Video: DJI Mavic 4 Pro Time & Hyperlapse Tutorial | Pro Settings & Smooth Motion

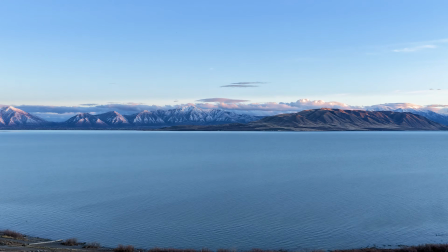A few pro tips for course lock hyperlapses.
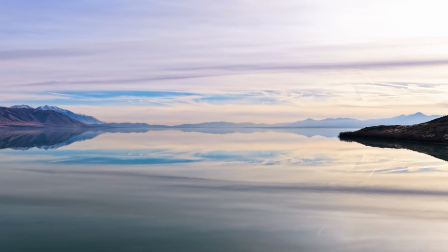The key is to see both the ground and the sky moving, so it's best not to fly the drone too high as you won't see any forward motion.
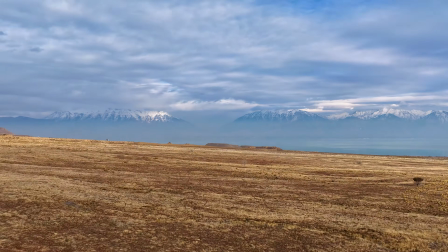If you fly the drone too low, the ground will look shaky.
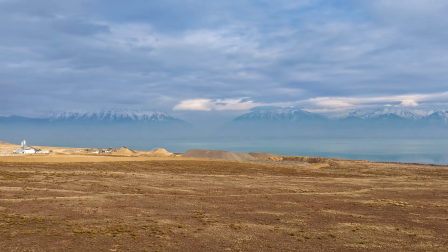Also, it's better to do this type of shot on partially cloudy days to see cloud movement as well as ground movement, or the shot will just look like a normal video shot.
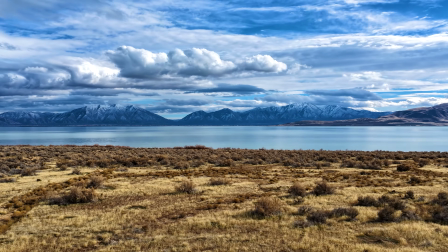With waypoint hyperlapses, you set the different waypoints for the drone to fly to, then set the interval between pictures, then set the length of the hyperlapse.
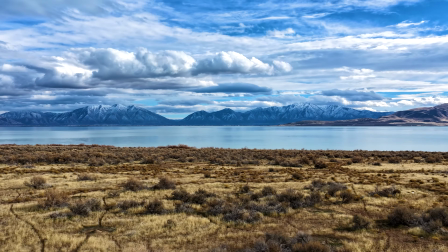The speed the drone will fly is determined by the total distance the drone needs to travel and the interval in pictures.
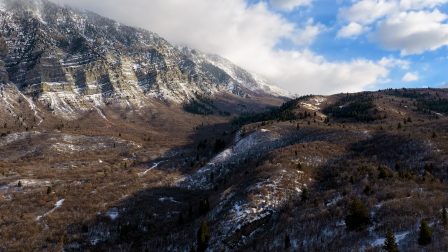The length of the hyperlapse you can set will vary depending on the distance the drone is flying and the picture interval.
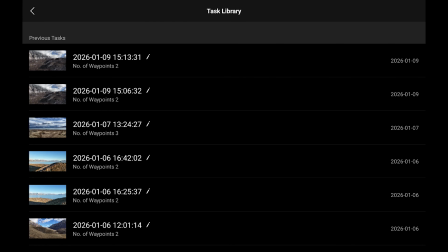You can also reuse waypoints that you have set in the past, reflying the same area.
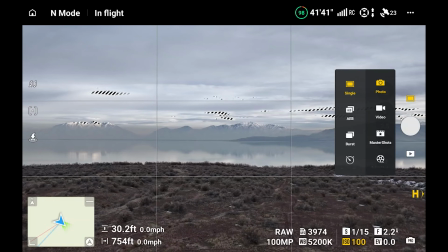To set up a waypoint hyperlapse, go to picture mode, then move down to hyperlapse, then select waypoint.
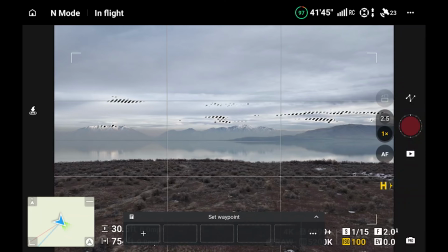Fly your drone to the location that you want to start your sequence, then press the first plus icon. Then fly to the next location and press the next plus icon, and so on.
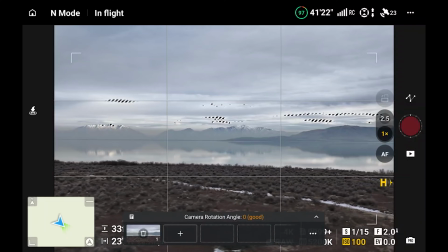I usually only use 2 waypoints as the more complex you make it, the worse the hyperlapse looks.
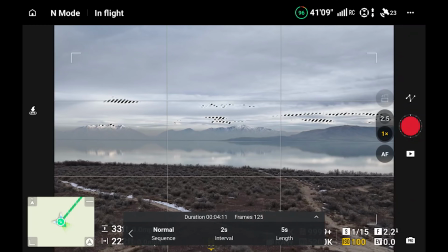Once you finish selecting your waypoints and other settings, the drone will slowly fly back to the first waypoint you set. To conserve battery power, you can either choose a normal or reverse sequence, which determines whether the flight begins at the first or last waypoint. Select the sequence that starts the drone closest to its current position to save battery power.
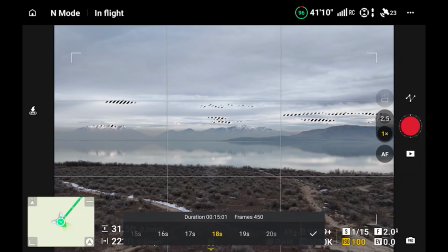Next, set the length you want your hyperlapse to be. Next, set your picture interval to 2 for smooth video playback, and then press the record button.
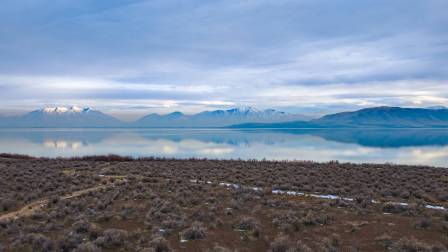Here's the Waypoint Hyperlapse we just created. I recommend flying with the wind as I did here so that the drone does not struggle and jump around.
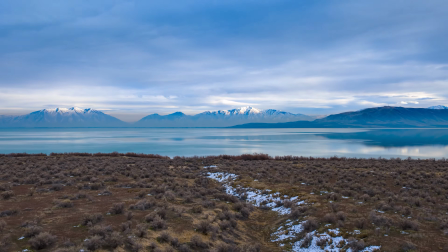The wind on the lake was blowing south as you could see, but the wind in the air where the drone was blowing north as you could see from the clouds.
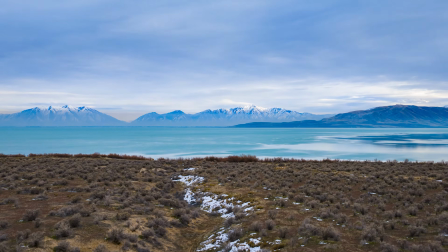I used the same exact waypoints to fly back against the wind and you could see the difference.
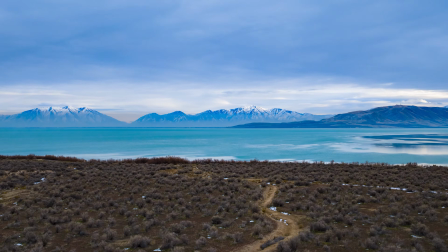The drone is jumping all over the place.
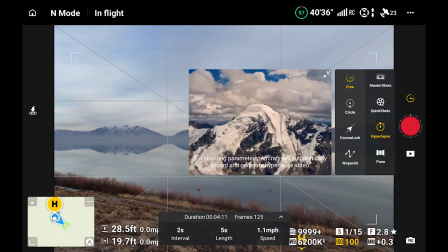One great feature of the Mavic 4 Pro RC2 controller is that it automatically saves any waypoint mission you create in the DJI Fly app. This allows you to return later and refly the exact same route using identical settings.
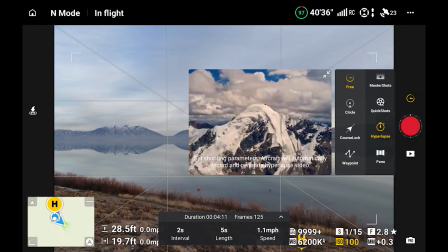Perfect for capturing the same shot at different times of day or even different seasons. To access your saved missions, tap the document icon on the screen.
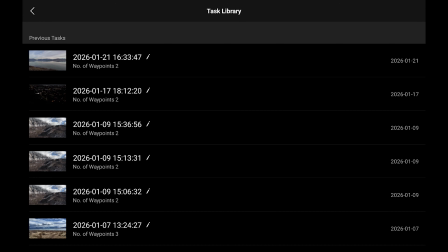A list of your previous waypoint flights will appear, organized by date and time. You can also rename any mission by tapping the pencil icon. A few important things to keep in mind. Saved waypoint missions are stored only on the controller or mobile device used to create them. They cannot be transferred or backed up automatically to any other device.
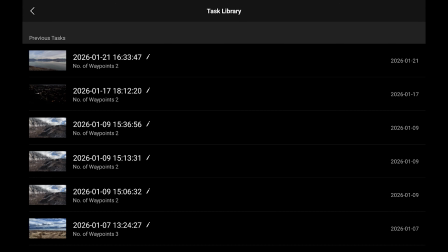Additionally, clearing the DJI Fly app data will permanently delete all saved waypoint missions.
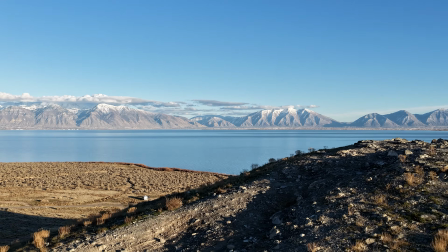A few pro tips for waypoint hyperlapses. First, as with other hyperlapses, don't fly too close to any objects or they will bounce around in the foreground.
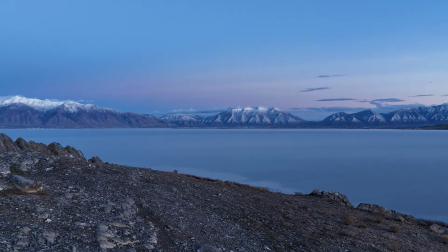Second, don't set too high of a picture interval with a shorter distance between two waypoints or the drone footage will not look cinematic.
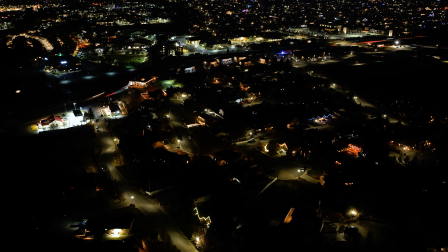And finally, to get more cinematic footage, try setting your gimbal at one position for the first waypoint and another for the last waypoint.
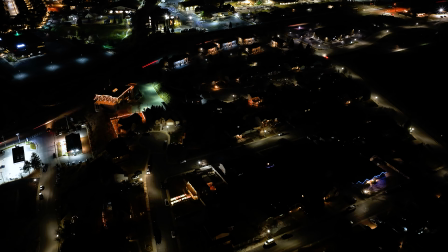In this hyperlapse, I set the first drone waypoint with the drone at a lower altitude to the ground and the gimbal facing forward,
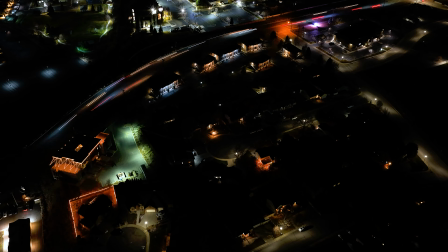then moved it to a higher altitude and pointed the gimbal down and set that position.
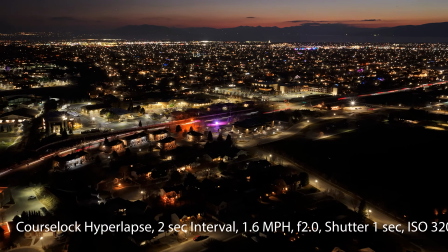Nighttime and hyperlapses, or night lapses as I call them, are a whole different ballgame, and before you try them, there are a few things to consider.
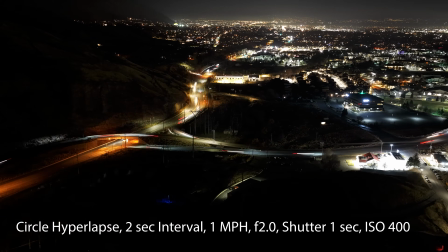First, the drone's collision avoidance does not work at night.
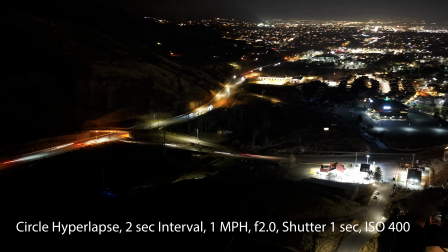I recommend scouting out an area that you want to shoot at night in the daylight to see if there are any power lines,
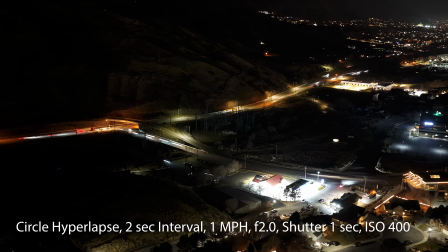tall trees, or other objects that could be a problem. Second, it's harder to see where your drone is at night because its lights will blend into the lights from the city.
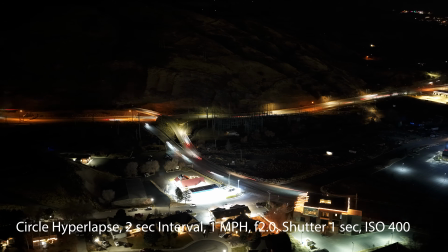Third, there is a lot of helicopter traffic at night and they fly low and are hard to see.